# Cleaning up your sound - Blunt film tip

Ben, what are we doing? I'm gathering room tone. Room tone? What's that? Room tone, Paul, is the sound of a room where there are no other noises. Well, surely if there's no other noises, every room sounds the same. But that's where you're wrong. Every room sounds different. They've all got their individual room tone. Would you like to hear some? I think I would. Okay, let's listen to a few rooms.
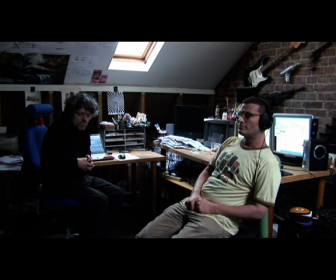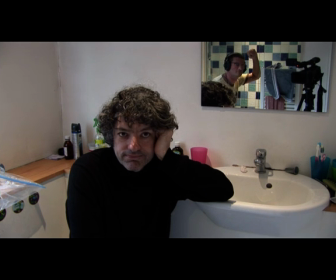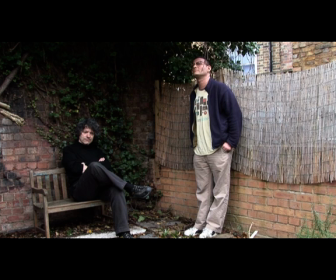So what do you need room tone for?
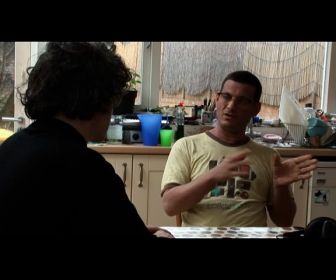51s
Well, if you're shooting a scene between two different angles and you're cutting the audio between those angles, you can get a jarring in the sound.
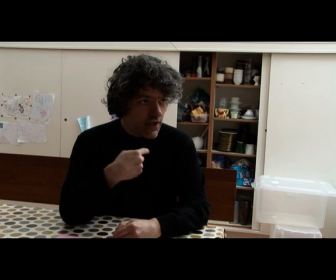58s
Like what's happening now between us? Yes.
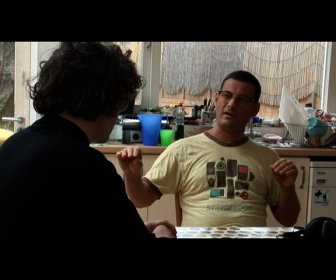62s
If you lay a room tone underneath all of that, it kind of smooths off all the edges and makes it sound more natural. So what do we do? Well, we switch the camera on, we sit here, and we record nothing. Can we see an example of that? Why, of course.
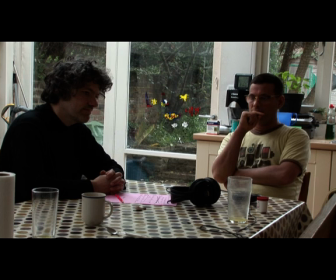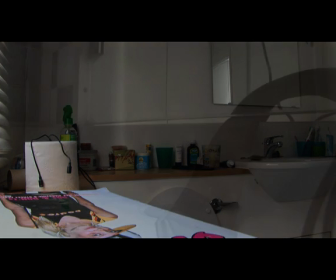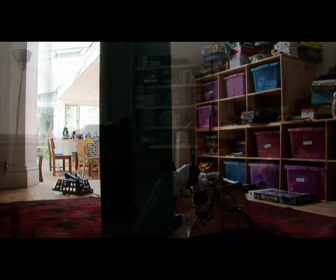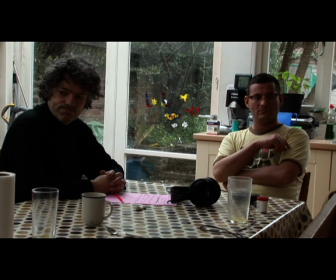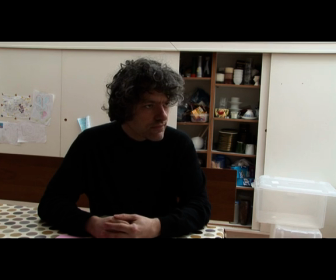105s
Now, I've laid the room tone under it, and we can cut from me to you.
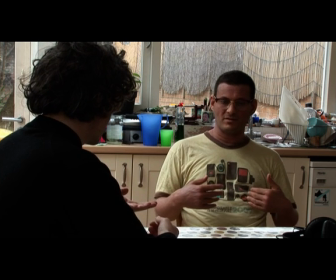111s
I can hear that from me and then back to you. Back to me. From me to you, and back to you.
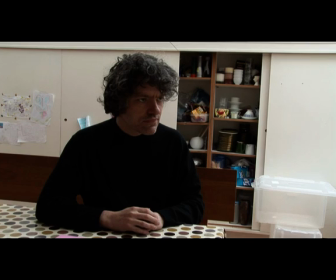120s
I can hear that. So, can you see there's a difference now when we cut from me to you?
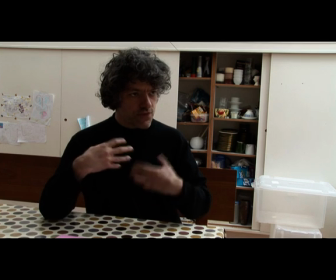124s
Yeah, it doesn't jar so much when it cuts from me, then back to you.
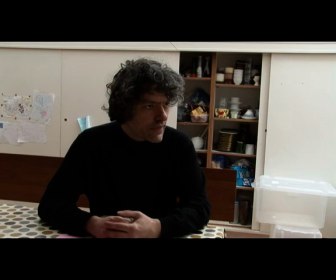129s
Back to me. From me to you, and back to you. From me.
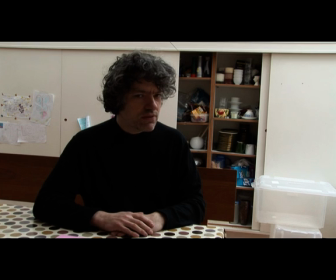134s
Back to me. That's brilliant. But I can hear something else, Ben. It sounds like the camera. That's right. We have neglected to use a decent microphone, and we've used the camera onboard mic, which has introduced a little sort of whining noise. So how can we get rid of that? Well, we can remove it in post-production using some noise removal software. Oh, right. Do you want to see how? Yeah. Have a look.
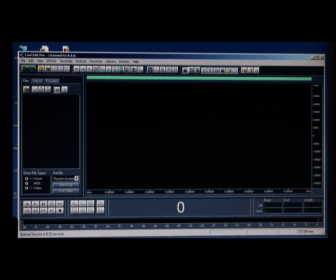162s
Right, well for many years I've been removing camera noise and in fact all sorts of background noise using this program called Cool Edit Pro.
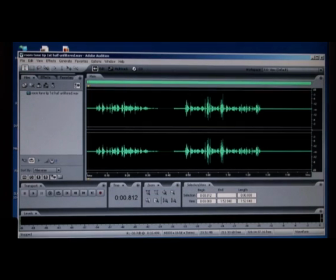170s
But Cool Edit Pro is now called Adobe Audition and it's pretty much the same, but it's actually a bit better now. Anyway, the principle's the same. Here's my sound file of when I'm sitting in the kitchen talking to Paul, and as you can hear there's a lot of background noise.
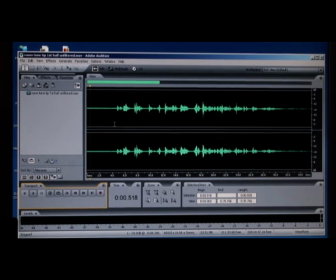188s Ben, what are we doing?
So to remove that background noise from the entire wave, what we do is select a portion which is only the noise
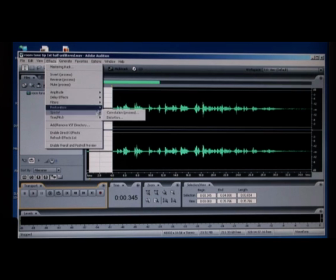200s
and go to Effects, Restoration, Noise Reduction,
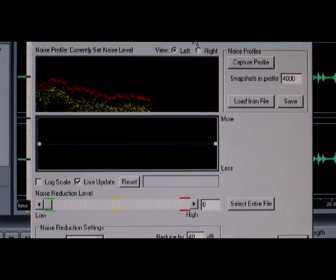208s
and it brings up this box here. And first we're going to capture the profile here, and that analyzes the noise you want to remove and it makes it this red line here. Then you can select the noise reduction level, where you select exactly how much of the noise you want to remove.
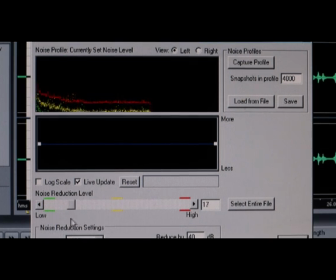227s
So that's low noise reduction, that's high noise reduction, and you can preview it here and hear how you're going. So it's almost all the noise removed here. So if you're happy with that, you select the entire wave.
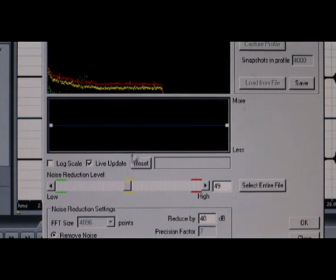245s
You can preview that there.
Ben, what are we doing?
Okay, now if I want to remove even more of the noise, I go up to high, preview that.